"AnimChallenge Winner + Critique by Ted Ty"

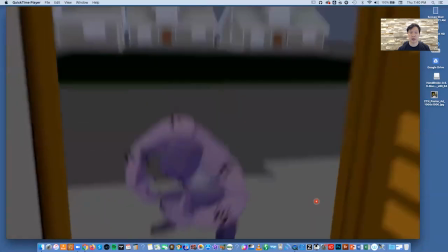You rotate the head. I love that you have so much asymmetry in your posing.
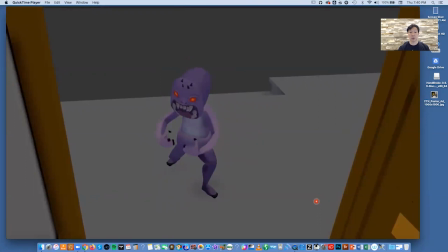And then also too, that you leave us with this really clear pose with that U shape in the arms,
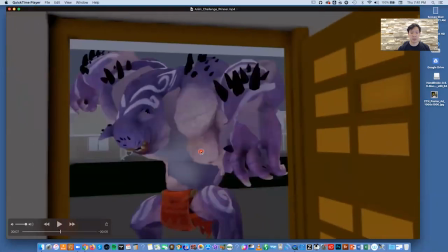so that by the time the camera pans up, you drop the head, boom, and you fill out the same creature with the same shape,
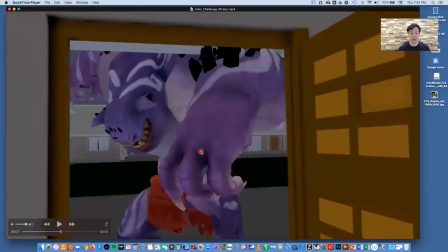which is great.
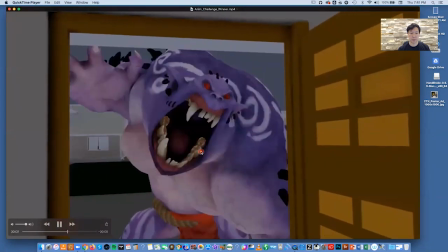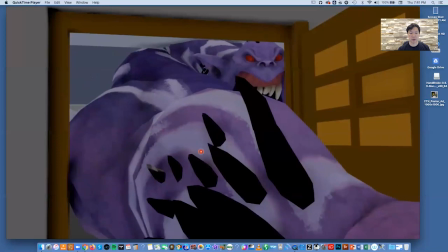Again, just to be a little nitpicky,
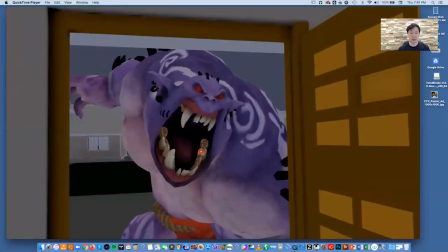to me, this here, you have him come around, and I
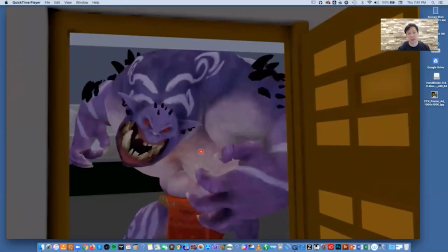understand why he stops at the edge of the door, but since you're already doing this great drag on his head,
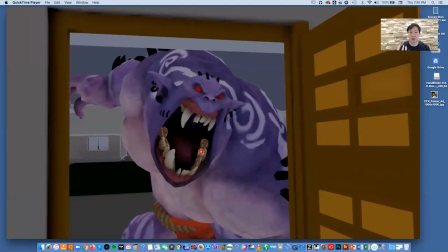why not physically push him into the door a little so his head's a little closer to us?
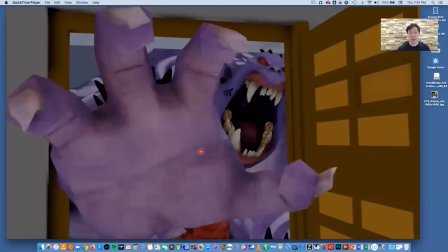Because that way what you do is that you'll have a reversal to use.
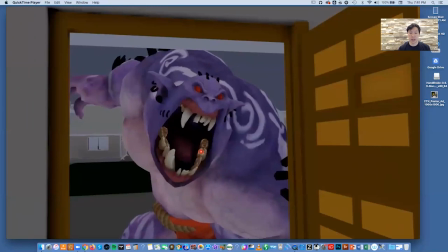Because right now, what you're doing is bringing his face forward. It stops kind of at the plane of where the door starts, and then you move his head
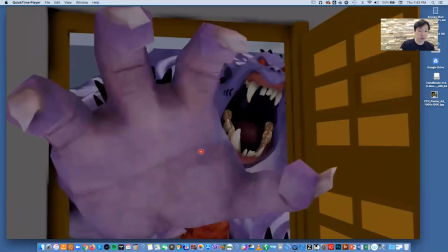to screen right, which is really great to silhouette it, and you reach in with his arm.
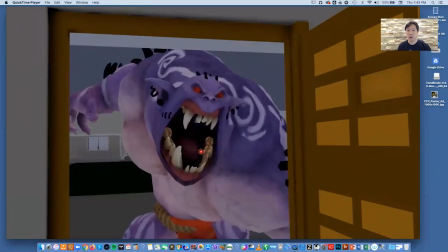Something that might have given it a little bit more power was here, when he drags his head in, that his head is partially extended into the doorway, not just to make the effect seem scarier and a little bit closer,
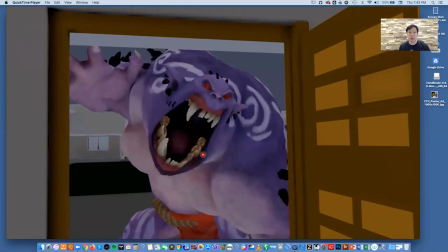but so here, when you push the arm through, you can actually pull his head out.
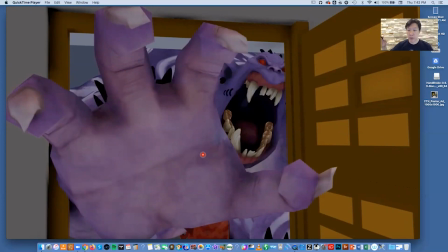And you can still move it to screen right, but you want to be able to have something to reverse. It gives a lot more energy, and it's a lot more natural to always have opposing action.
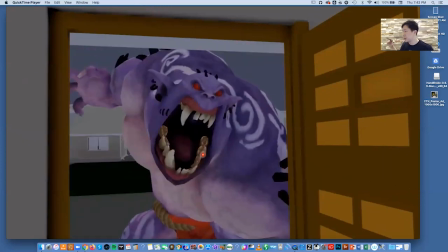What you did is kind of flattened it out by going here and then reaching in. You could have gone closer and then oppose like this with a head and body. It would give it a little bit more punch, and it's a very subtle technique. Here, reach in.
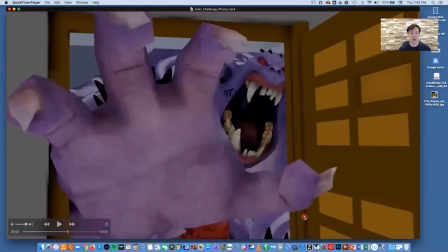And again, you could have made this hand shape a little bit more spread out.
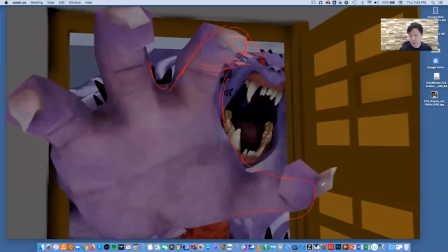With the knuckles a little bit less bent. Maybe this one is similar.
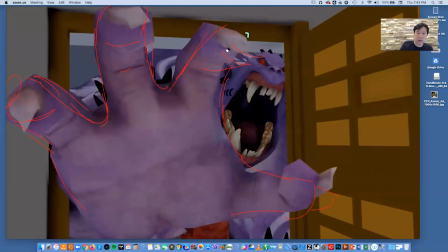In fact, I think here we would
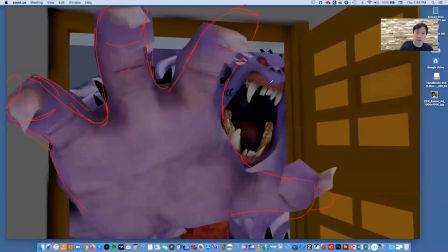have that claw out like that with the nail up here. That way we can do another frame where we feel a closure. What we want to do usually is to create some drag like you've been doing in the rest.
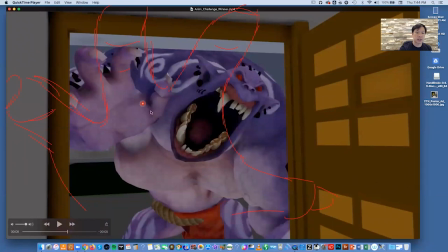And if you have the fingers curled in like this, you can see in the next frame,
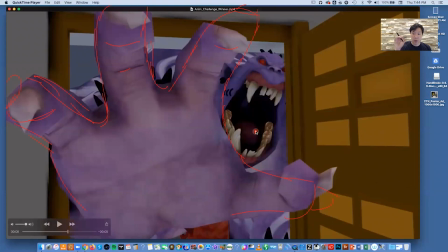by opening them up, we get a nice spread. It gives a bit more energy, and it allows us to feel like a closure on the next hand. A lot of people think that you need to go out of your way and,
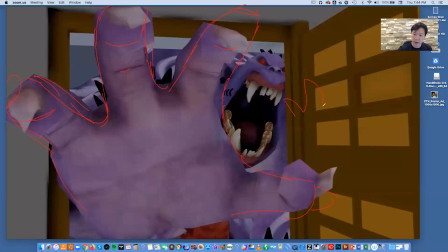for instance, you would need to bend the fingers back, for instance, to feel like there's a grab, That, you can do that, but I feel it's really unnecessary.
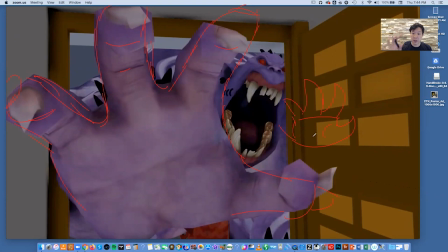I think straightening fingers often is enough, but spreading them out is very, very important. Right?
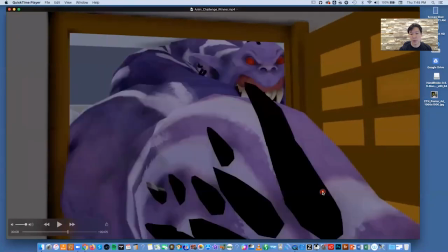Then here, move forward, grab. It would have been nice to see like fingers closing,
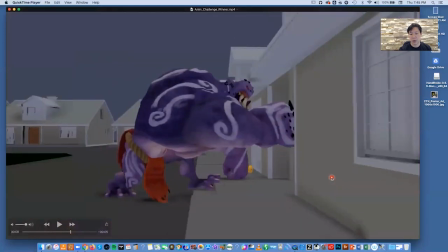but I like the slow in when he grabs the person.
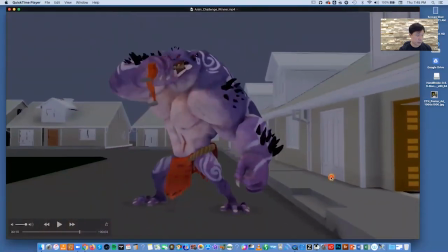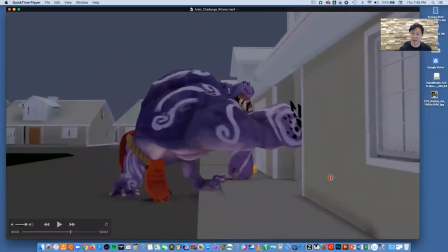And then here,
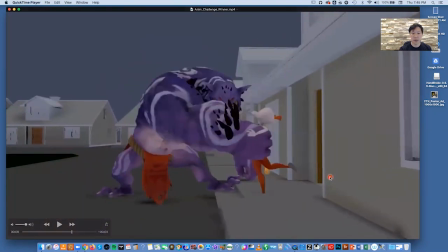I love the drop in gravity, and I love that you lead with the shoulder.
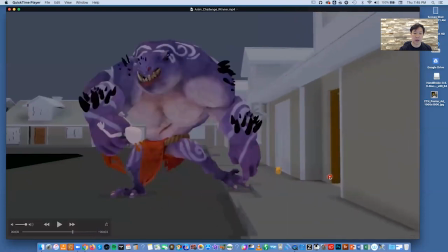But if you're going to do that, why not throw the weight off even more?
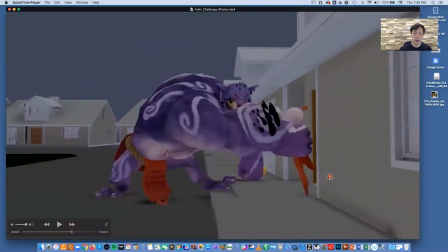When he's here,
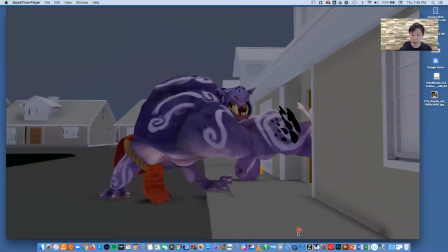before he starts to pull with the arm, you could have subtly also dropped his COG and had his foot rotate a bit like this.
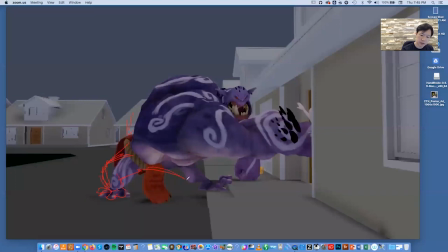Stretch this out a little. That way you create like an outward, downward force that starts the whipping action of his body. So here,
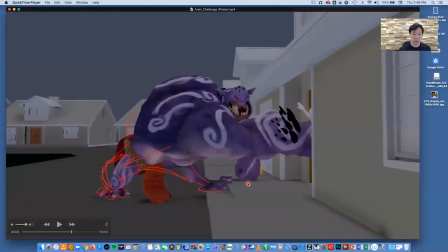right now, you do spin his knee out and you spread it out, but you could take more advantage by pushing it down.
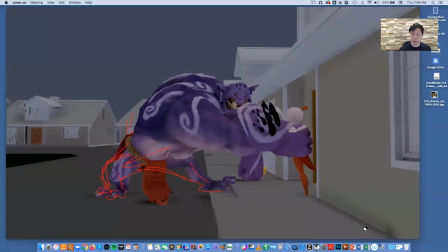And if I'm gonna misdrew the anatomy of your creature, excuse me, then to be completely accurate.
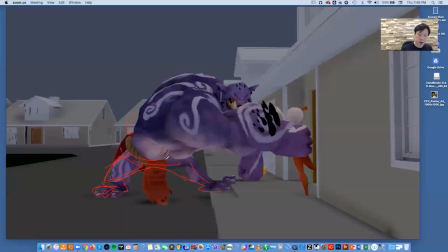Is something more like that, but the belt would drop as well. This whole level would stretch out. And that way we really get that tension. You can see here, we get a really strong flow
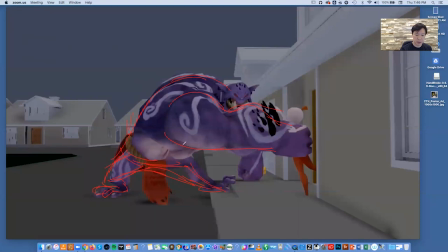through here because we're creating this tension that drives through, down, and out. That might have helped a little bit. Make it feel more powerful. Doesn't mean you need to fully resolve that. I think what you did was after here, you just pull them straight up.
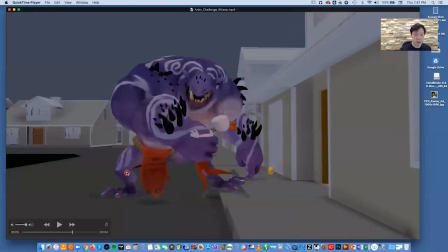And also when you have that folded knee, right now you're just doing a rotation, but that force would also continue outward. And again, here, if you want to be consistent, then why don't you drag her legs behind a little bit and her head behind a little bit.
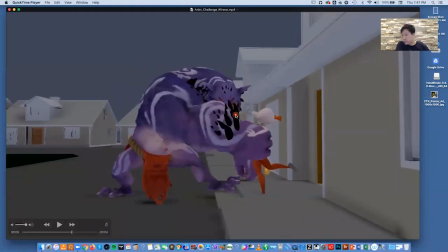Also, if we look at the spacing on the creature's head, after the shoulder pulls, you expect the head to follow.
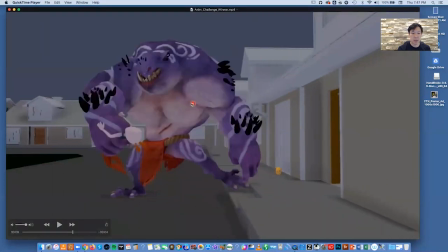And then here, big arm space, big head space. Then you narrow the spacing here.
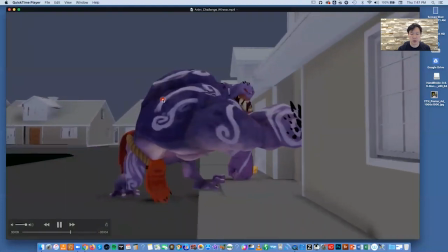So the spacing on the head's a little bit off.
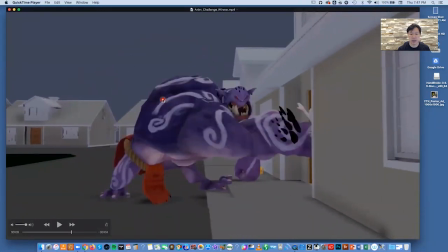I think you can make it a little, it's nice slow out,
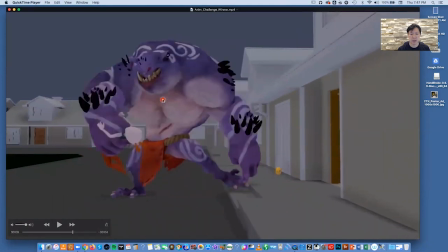head tuck, big spacing, medium spacing, big spacing.
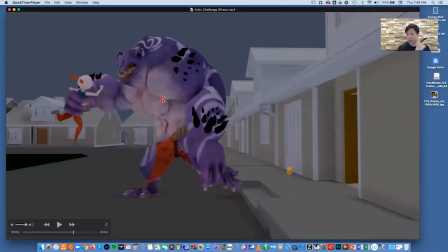So you can control that arc across a little bit better.
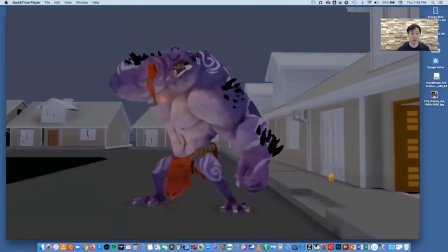I like that you make a really strong silhouette here, lifting that poor woman into the air.
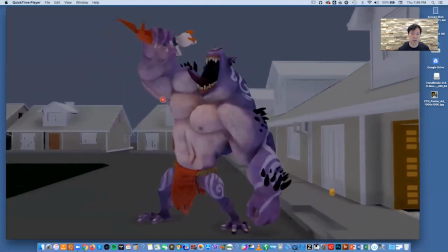Maybe if you had a moment more, that right here you could have a slight straight.
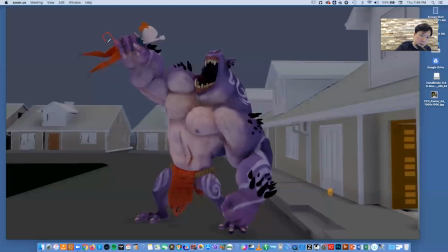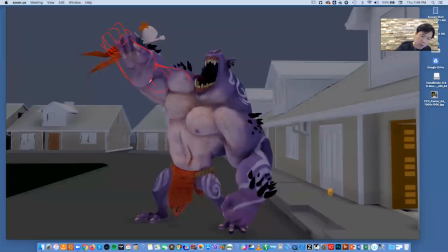Where she's out here. So we get a little bit more tension out of this, right?